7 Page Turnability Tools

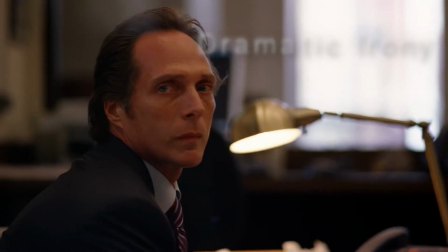(4:22) On the ground! Stay on the ground! Nobody make a move! Nobody!
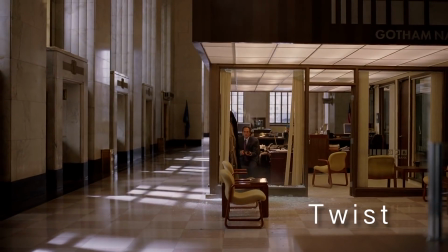(4:27) Stay down!
So you got dramatic irony and a twist because we didn't anticipate that the manager was going to pull a Rambo impression.
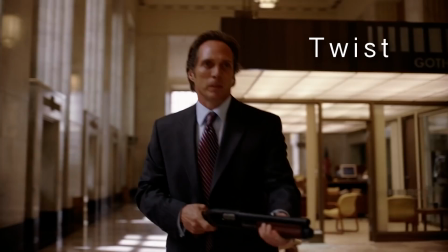(4:36)
Electrified vault, twist.
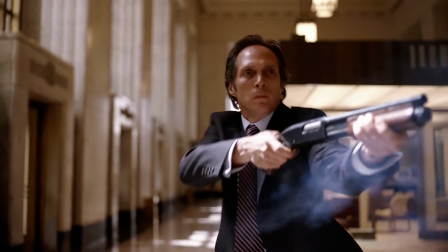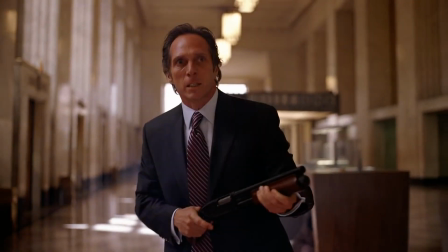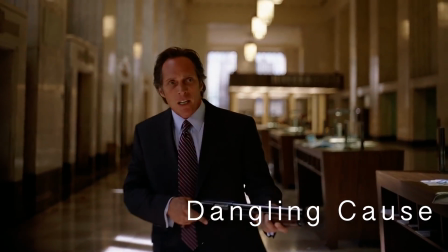(4:48) You have any idea who you're stealing from? You and your friends are dead! He's out, right?
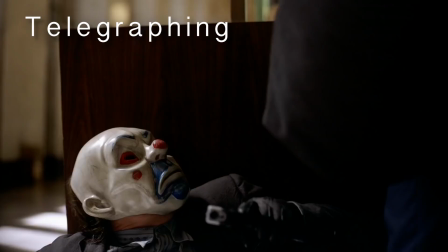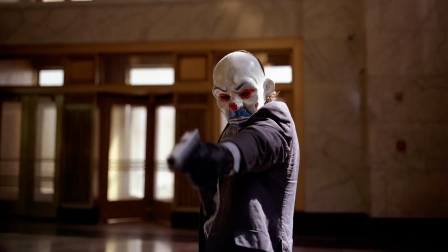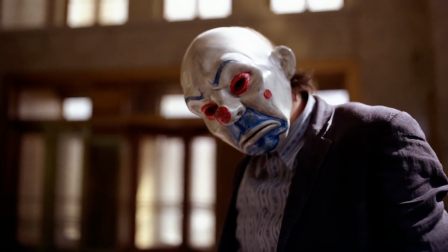(5:06) Where did you learn to count?
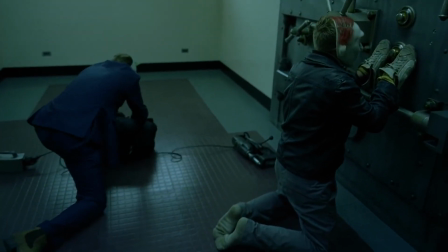(5:11) They wired this thing up with like 5,000 volts. What kind of bank does that? A mob bank.
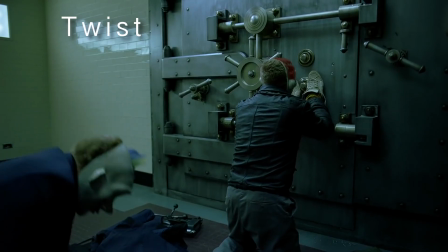(5:16) I guess the Joker's as crazy as they say.
So even the type of bank that they're robbing is a surprise.
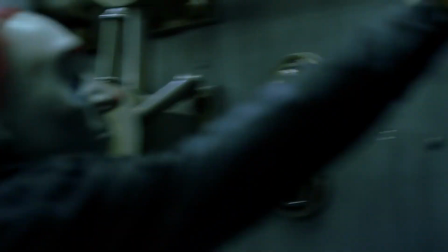(5:22) One less share, right? Funny, he told me something similar. No, no!
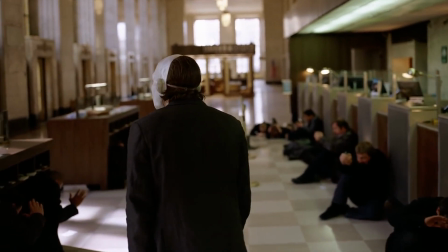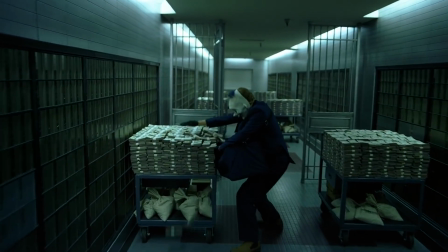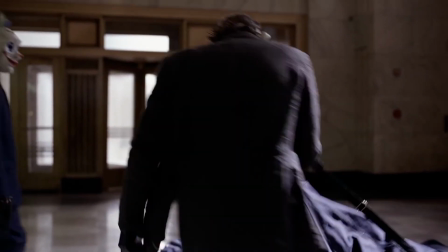(5:40) That's a lot of money. If this Joker guy was so smart, he'd have had us bring a bigger car.
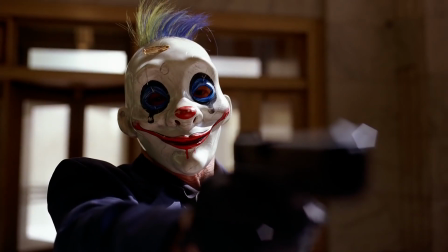(5:47) I'm betting the Joker told you to kill me as soon as we loaded the cash. No.
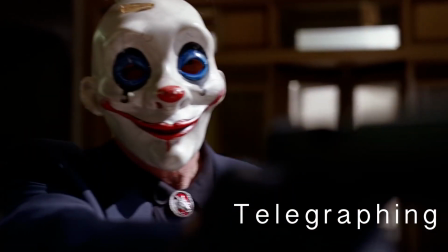(5:53) I killed a bus driver. Bus driver? What bus driver?
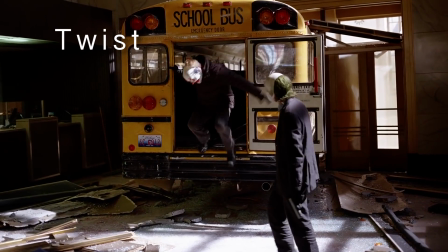(6:03)
Another twist, didn't anticipate he'd be killed in that way.
Guy's not getting up, is he?
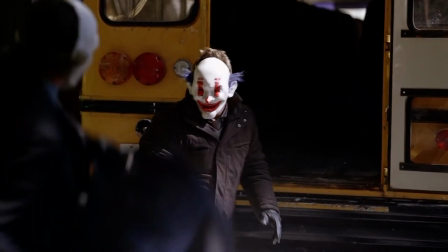(6:10) That's a lot of money.
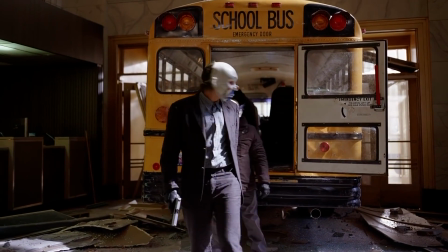(6:15) What happened to the rest of the guys?
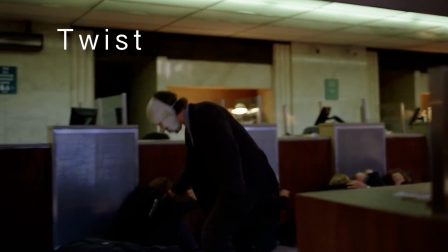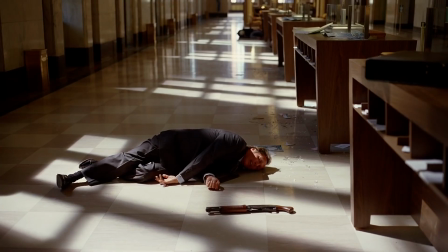(6:25) Think you're smart, huh? The guy that hired yous. He'll just do the same to you.
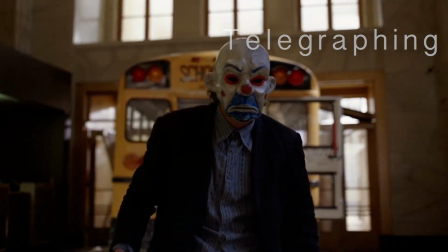(6:32) Oh, criminals in this town used to believe in things. Honor. Respect.
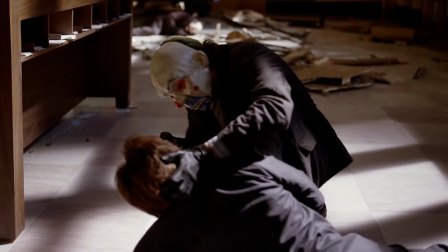(6:39) Look at you. What do you believe in, huh? What do you believe in? I believe whatever doesn't kill you simply makes you.
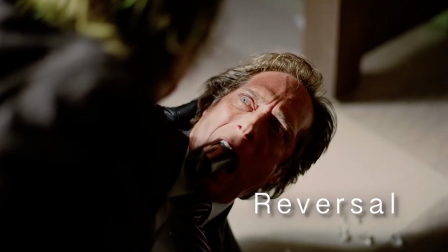(6:48)
Wow, that's a huge reversal, right? The Joker was involved in the bank robbery the entire time.
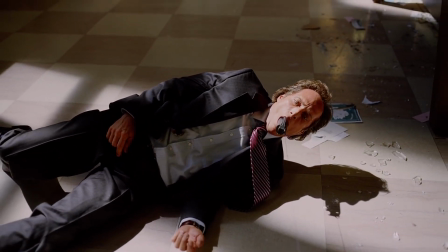(6:54)
And we're going to revisit that reveal when the scene is over.
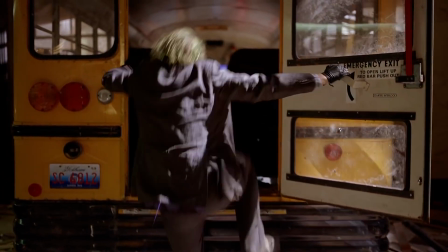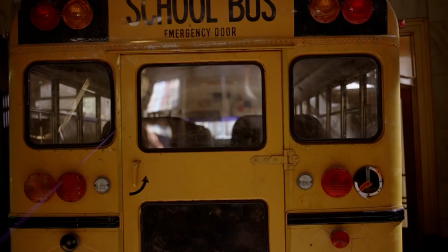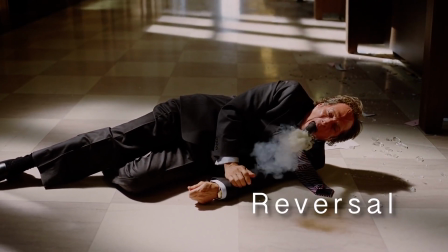(7:09)
And one last final reversal. Okay, so there you go.
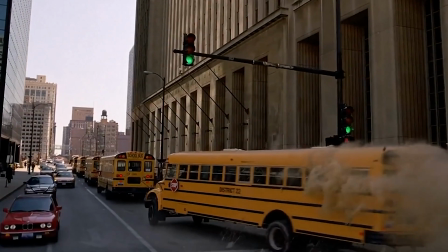(7:15)
There's your bank robbery scene. And what's interesting about this is that by my count,
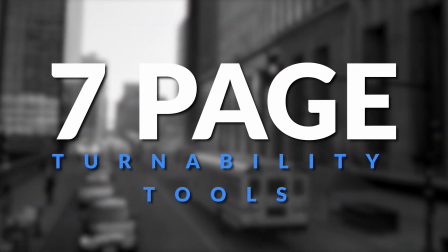(7:22)
Christopher Nolan uses the 7 page-turning tools at least 20 times in this scene.
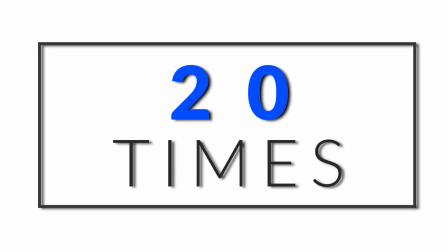(7:29)
And I have no doubt that the liberal use of these page-turning devices
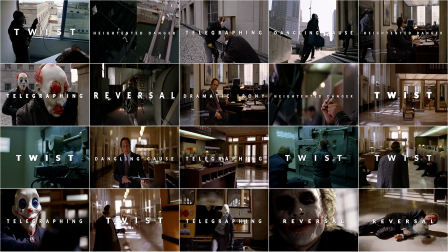(7:35)
contributes to what makes this scene so memorable. The scene itself is about 5 minutes long,
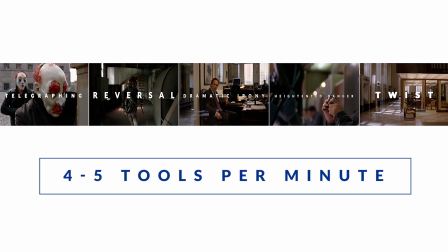(7:42)
which means that Christopher Nolan is using these tools at least 4 to 5 times per minute.
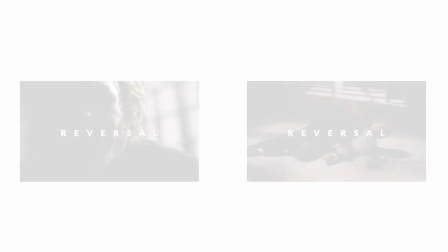(7:49)
That's pretty significant. Now, I want to briefly revisit these last 2 reversals.
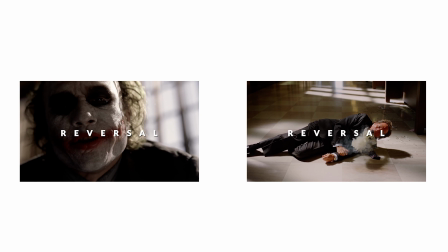(7:56)
Let's check out the reveal with the Joker here.
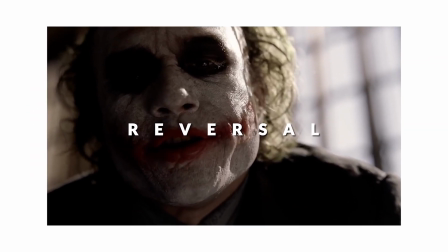(8:00)
Okay, and the reason why I want to revisit these reversals is because they're pitch perfect examples of using anticipation and surprise tactically and not arbitrarily.
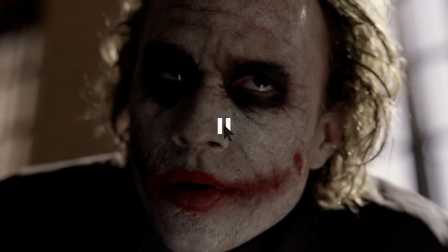(8:11)
Okay, so here the Joker takes off his mask to reveal what? Well, ostensibly another mask, right?
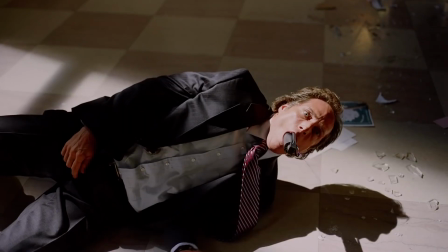(8:18)
He's wearing makeup. So we still really don't know who this guy is beneath the makeup.
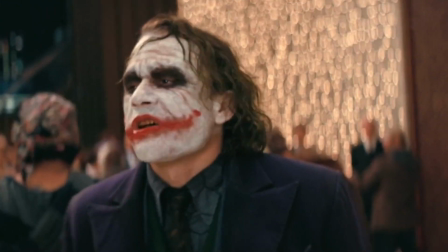(8:25)
And this speaks to who the Joker is in this particular film.
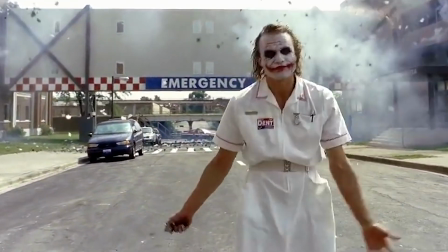(8:29)
He is mysterious.